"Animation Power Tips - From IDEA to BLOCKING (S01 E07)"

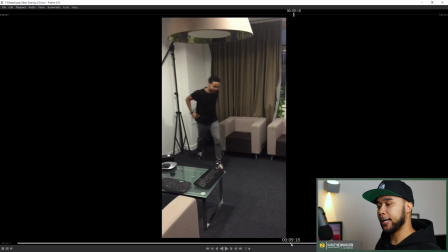[12:33]
And I like this idea much better because he is actually interacting with the ball with his foot.
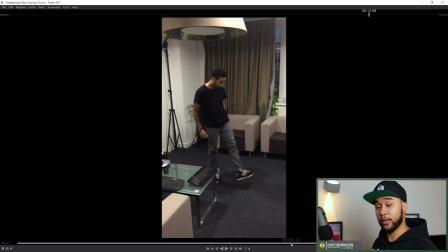[12:40]
It's much more indicative of what just happened before where he's actually doing the keep he happy and then shooting the ball and all that stuff.
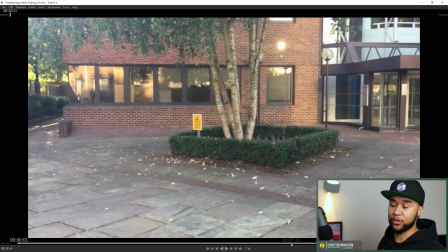[12:47]
So I'm like, cool. And then he walks off, just like I mentioned before, which is an idea that I had from the very beginning.
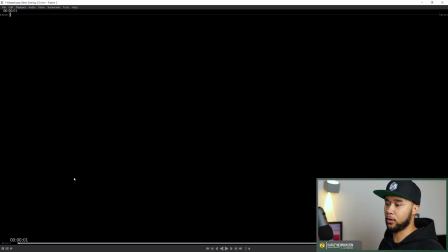[12:52]
Okay, cool.
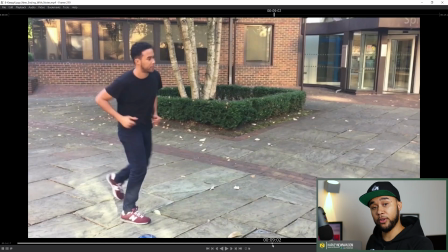[12:53]
So now that we have that, I need to actually do the same passes I did on all the previous passes of going through and start kind of annotating some things, finding out the main poses that will tell the story and where can I push things going forward in my mind
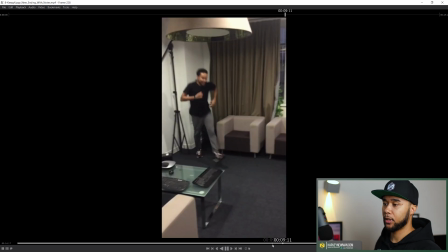[13:07]
with this animation to make it the most entertaining possible. So I've actually go in every two or three frames. I actually do my notes, right? So tap, tap, lift. That was something that I really wanted to get.
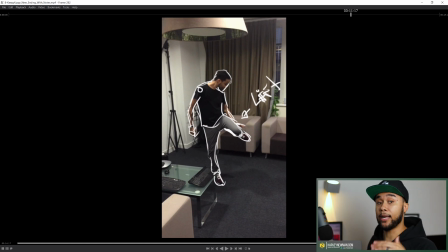[13:19]
I don't see my hand very much here, so I needed to make sure that I actually annotated that to make sure that I do that in my animation.
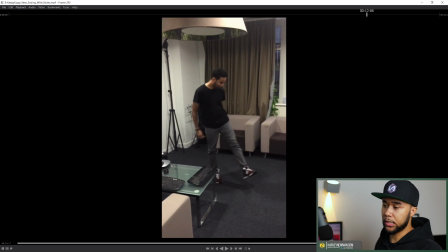[13:28]
And then I think I have another one here. So when it slows the leg down, definitely need to get actually that there. I should have put a note here about actually making sure that you kind of slightly break the joint to get a better curve on that leg, if possible. and then the foot is hovering and it's not really touching the floor.
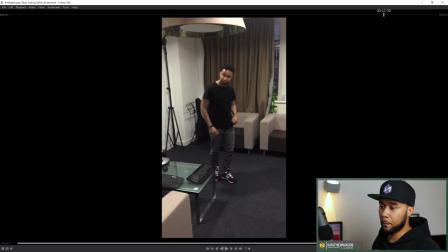[13:47]
That is very important once again because it kind of looks like he's touching at this point and then he plants the foot and then he kind of goes off, right?
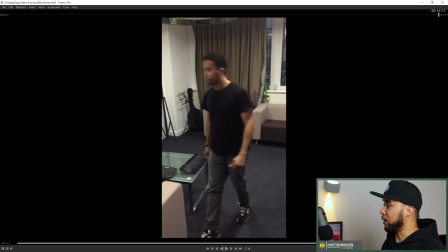[13:56]
So this is what I have so far and I'm liking where I'm going. So at this point, it's just me getting back to Maya and then starting animating.
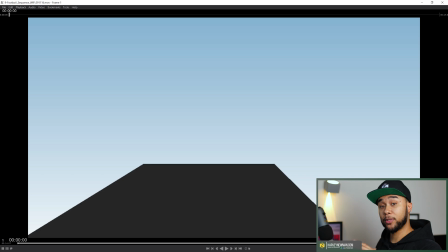[14:05]
So this is basically the point that I stopped animating and I kind of just left it in blocking. So very basic blocking, slightly rough, but it starts to sell the idea as you guys will see next.
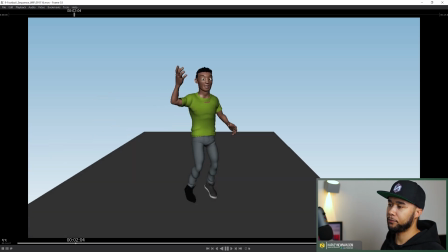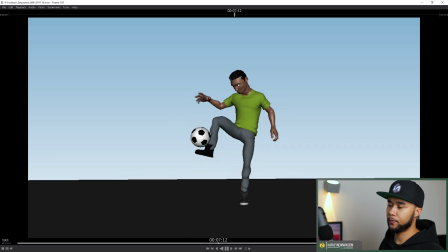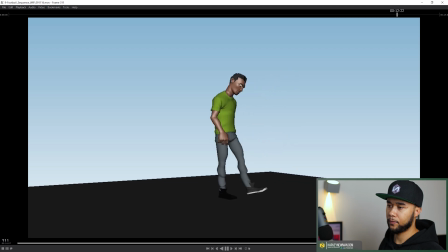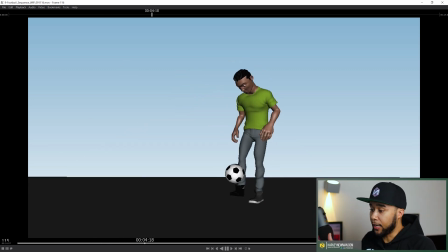[14:34]
So yeah, you can see it's like very rough. The cut so far, like the cut from here to here, there's a little bop. So there's a little like stop and then going in. So definitely needed to work on that.
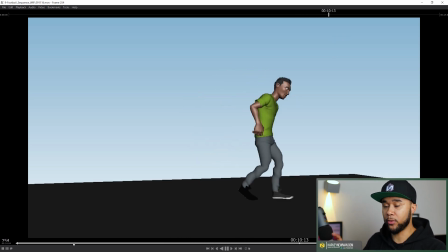[14:45]
When it comes to the animation and the blocking, there's a little bit of more refinement when it comes to the upper body animations and the legs and the contacts with with the ball as well.
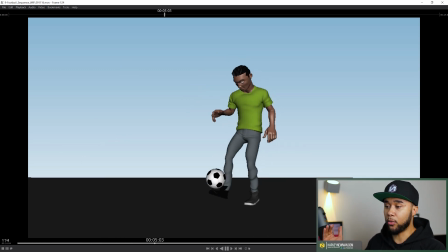[14:54]
And what I was gonna do next was actually making sure that the ball starts to have like more of a linear movement instead of blocked out, because all of this is in stepped right now.
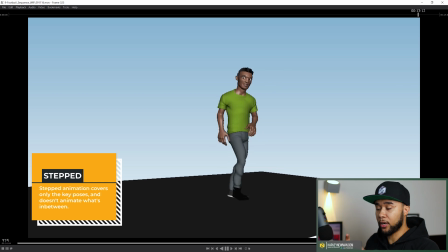[15:03]
That's why it looks very stuttery. So to make sure that you start getting certain things out of stepped into linear or spline,
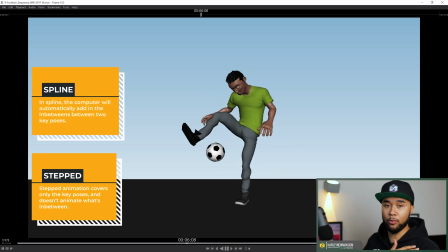[15:11]
to make sure that you can start to see the arcs, how is the body moving, and how are things connecting to each other,
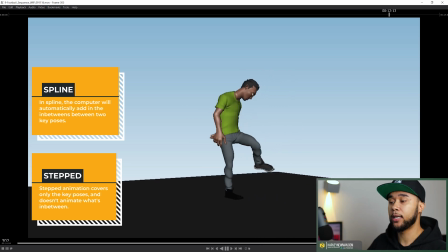[15:17]
which is yet another pass of pushing animation forward and making sure that it's as entertaining as possible.
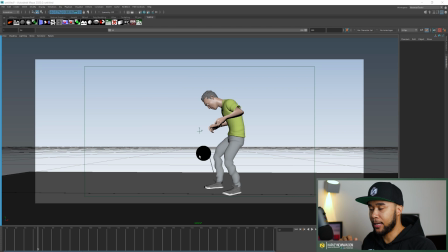[15:24]
So, something I have to say before I go, as a last step, you can see that if I actually kind of go into my nerves curves,
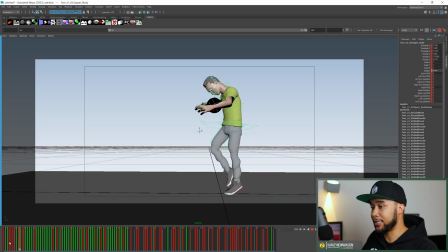[15:31]
you can see that the blocking is actually very detailed. So, towards the end, because it's such a fast action when he receives the ball and he's doing the kipi-api, you need to add more information to your keys to make sure that you get the most out of the animation.
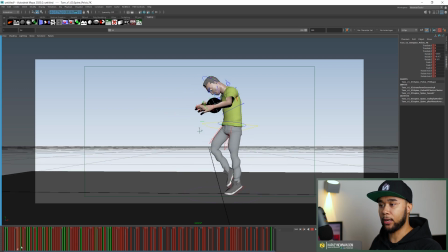[15:47]
So, towards the end, I started to key every single frame to make sure that I could actually start breaking the different limbs into movements right so that stuff because it happened so fast and I want certain things to go fast and slow and other things to actually go slow and fast or vice
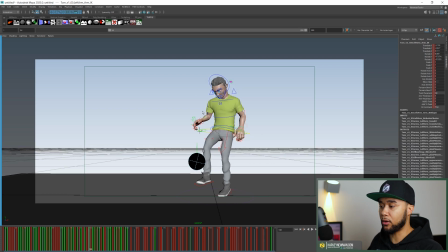[16:04]
versa you kind of have to kind of start adding keys to every single part of your body to make sure that you actually start getting that overlap of the actions individually when there is less movement so if the the movement is very slow,
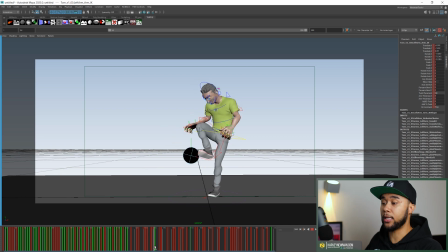[16:18]
so for example here, he actually kind of goes slow into the ball and then fast and then slow again, like I mentioned previously. That stuff needs to actually kind of, you can actually add a few more keys in between two, three, four keys, and that's okay. As soon as he actually goes back into fast, like this movement here,
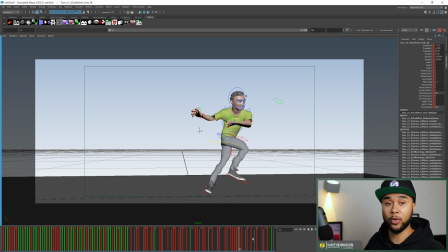[16:36]
you need to actually add more information to your animation to make sure that you get the most out of it.